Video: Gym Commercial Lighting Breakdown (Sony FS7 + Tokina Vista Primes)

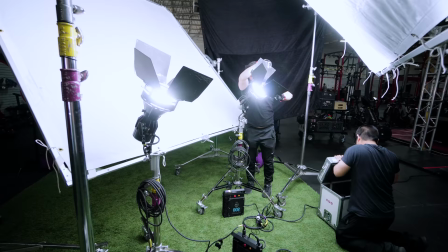How's it going guys, I'm Robert from MachadoVisuals and here's a quick breakdown on a commercial I did for my local gym. We shot a series of interviews supplemented with B-Roll and I'll leave a link to the original ad we produced along with the other videos we shot within the series in the description.
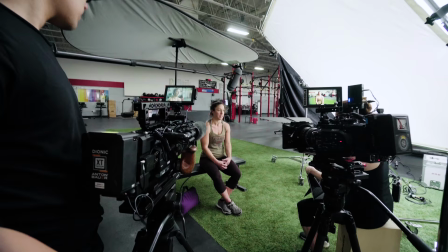For camera, we used two FS7s shooting in S-Log3. We used my Tokina Vistaprimes and it was incredible having both cameras match seamlessly.
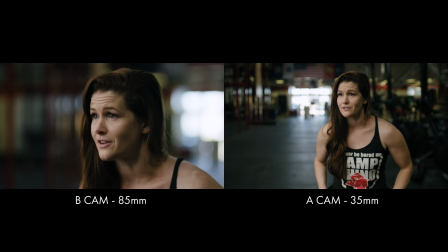This helped tremendously in post since I didn't have to tinker around with color or matching exposure.
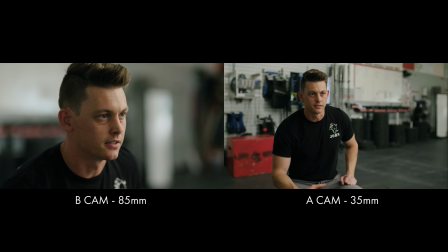Everything just worked. I love the character that the Vistaprimes give you. They have this dimensionality that I'm a huge fan of.
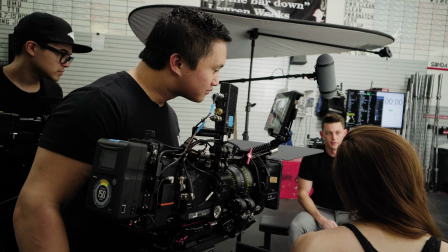The fall off is super pleasing and something you don't really see in a lot of lenses. Plus the fact that they're all t1.5 is pretty spectacular.
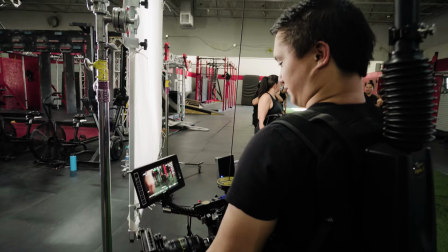They are pretty hefty though given all those optics but luckily I do have an easy rig so handheld work with these lenses aren't a sweat.
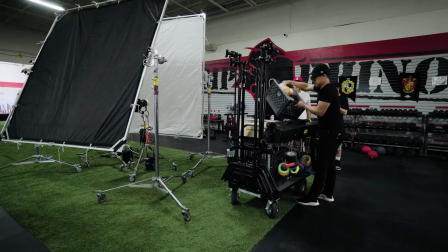Camp Reno has these huge open spaces so I knew I'd have plenty of room to light with.
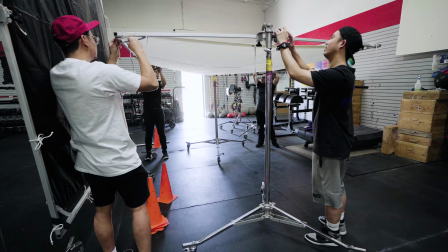Knowing this, I opted to use two different 8x frames as sort of a book light.
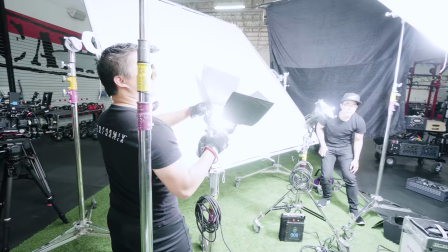We sent two joker 800s into an 8x ultra bounce which reflected back into our second 8x frame which had bleached muslin.
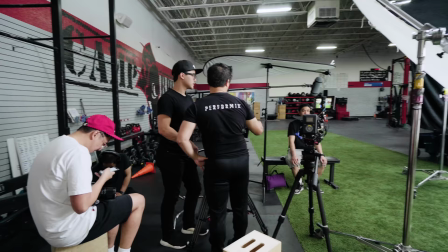I chose bleached muslin because of its even spread and soft quality.
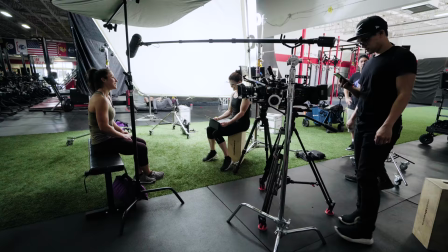We used two joker 800s since bleached muslin is a little bit of a thicker diffusion and eats up
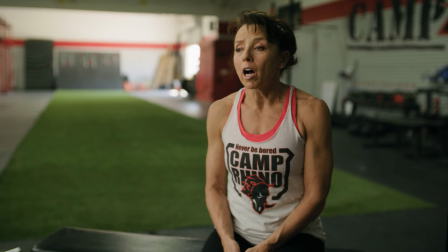a little bit of your output and to also spread out our coverage evenly into the ultra bounce.
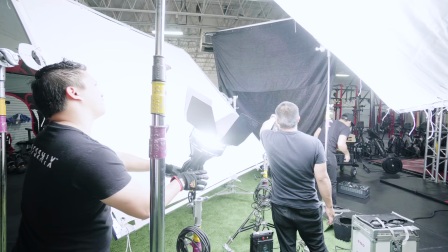We also t-boned a black 8x solid to prevent our lights from spilling onto the background.
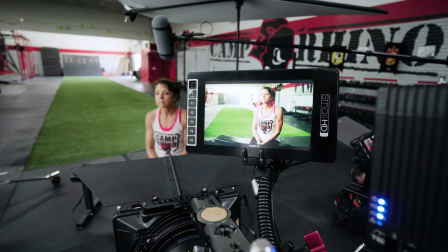To mitigate overhead spill on our subject, we added a foldable reflector above our talent to kill any excess shadows.
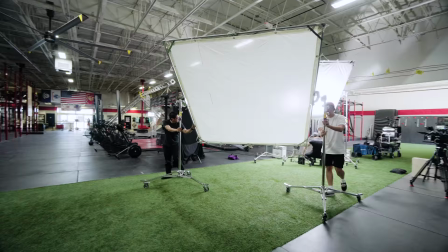We also brought in another bounce as our fill, as needed, and to make life easier,
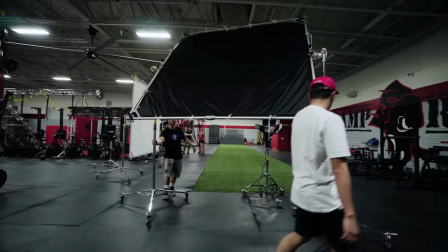I made sure all of our grip and lighting equipment were on rolling stands so that we could easily adjust lights if needed or move to a new setup.
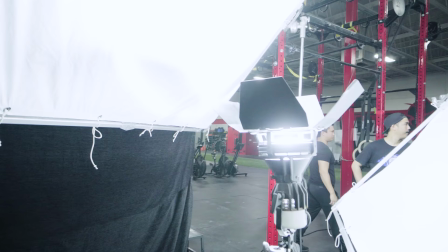I've been using the Joker 800 a lot lately and I love how much punch they have. They're really easy to shape and have a pretty small footprint.
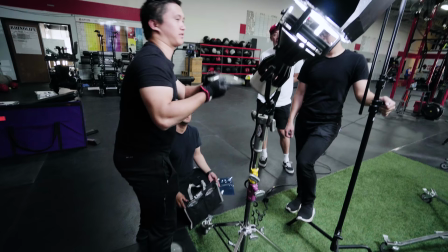Color fidelity is incredible, which I love about HMIs.
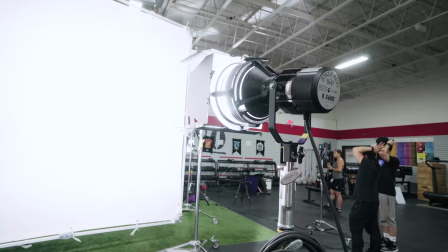They do get incredibly hot, but I usually only use them in bigger spaces with plenty of airflow, so that's usually not an issue.
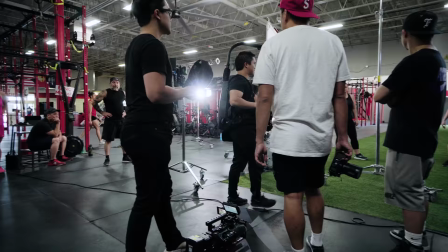I'd love to compare it to the 300D Mark II when that releases later this year. After we shot our interviews, we moved on to b-roll and our lighting setups were pretty simple.
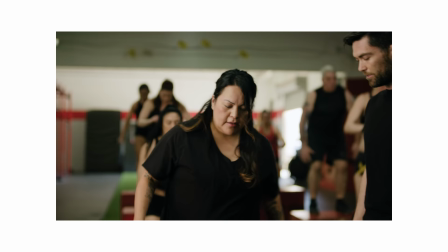I only really wanted to supplement what was already there, that way everything still felt natural and organic.
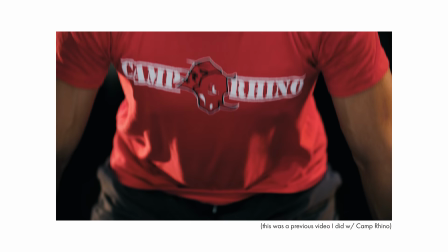I We wanted this ad to give more of an inviting atmosphere rather than being contrasty and badass.
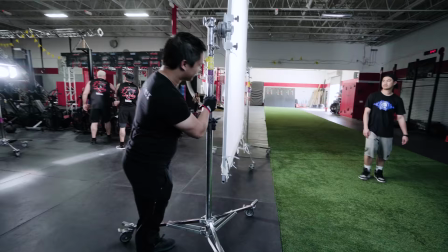I threw one of the jokers into the 8x with bleached muslin as our main key for more of a sighty source
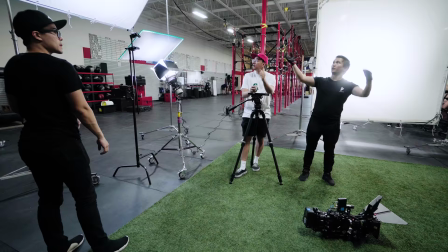and threw the other joker into the 8x ultra bounce overhead as our ambient fill.
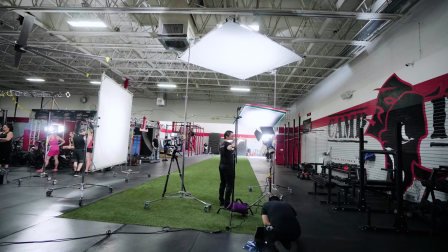I didn't want our overhead fill to come in too strong so I added a double and a single net to slow down some of the intensity.
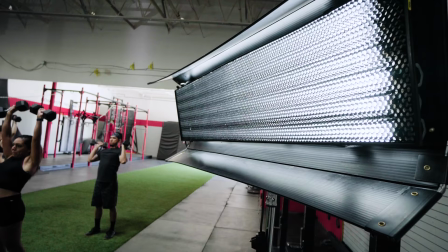For our edge light I used my Kino 4 bank with quasar LEDs dialed into 5500K.
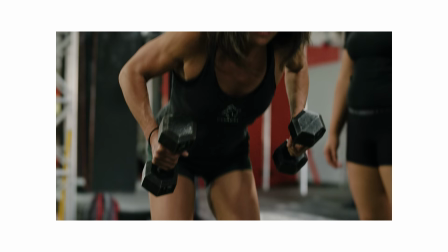After our lighting was set up, we placed a bunch of extras in the middle of our set and had them go through various movements.
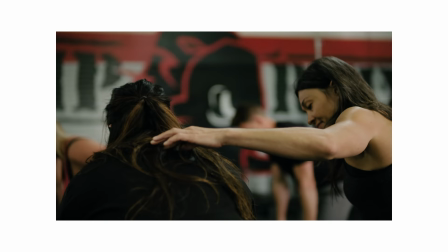A camera was on a 15mm while B camera was on the 85mm. This way we could knock out two birds with one stone and get two different shot sizes at the same time.
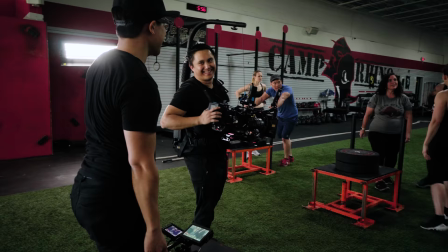After that, the rest is pretty self-explanatory, members worked out and we captured it. We did some tinkering here and there but our setups mainly stayed the same.
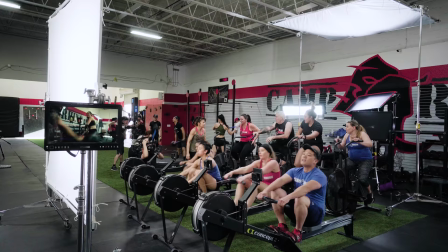Shoutout to all the homies that helped out on this one, it was a super fun shoot. I'll leave a link to the full series of videos we produced, I think they turned out pretty great.
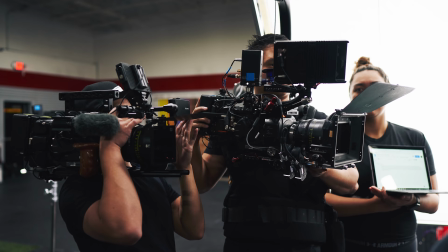Filming at Camp Rhino is always a blast. As always, if you have any questions on this breakdown, feel free to leave them in the comments below.
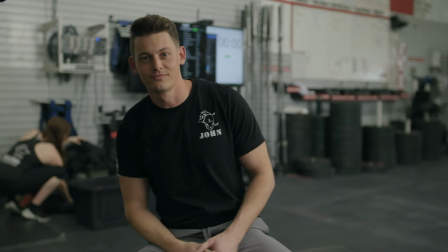Thanks for watching, and I'll see you in the next one.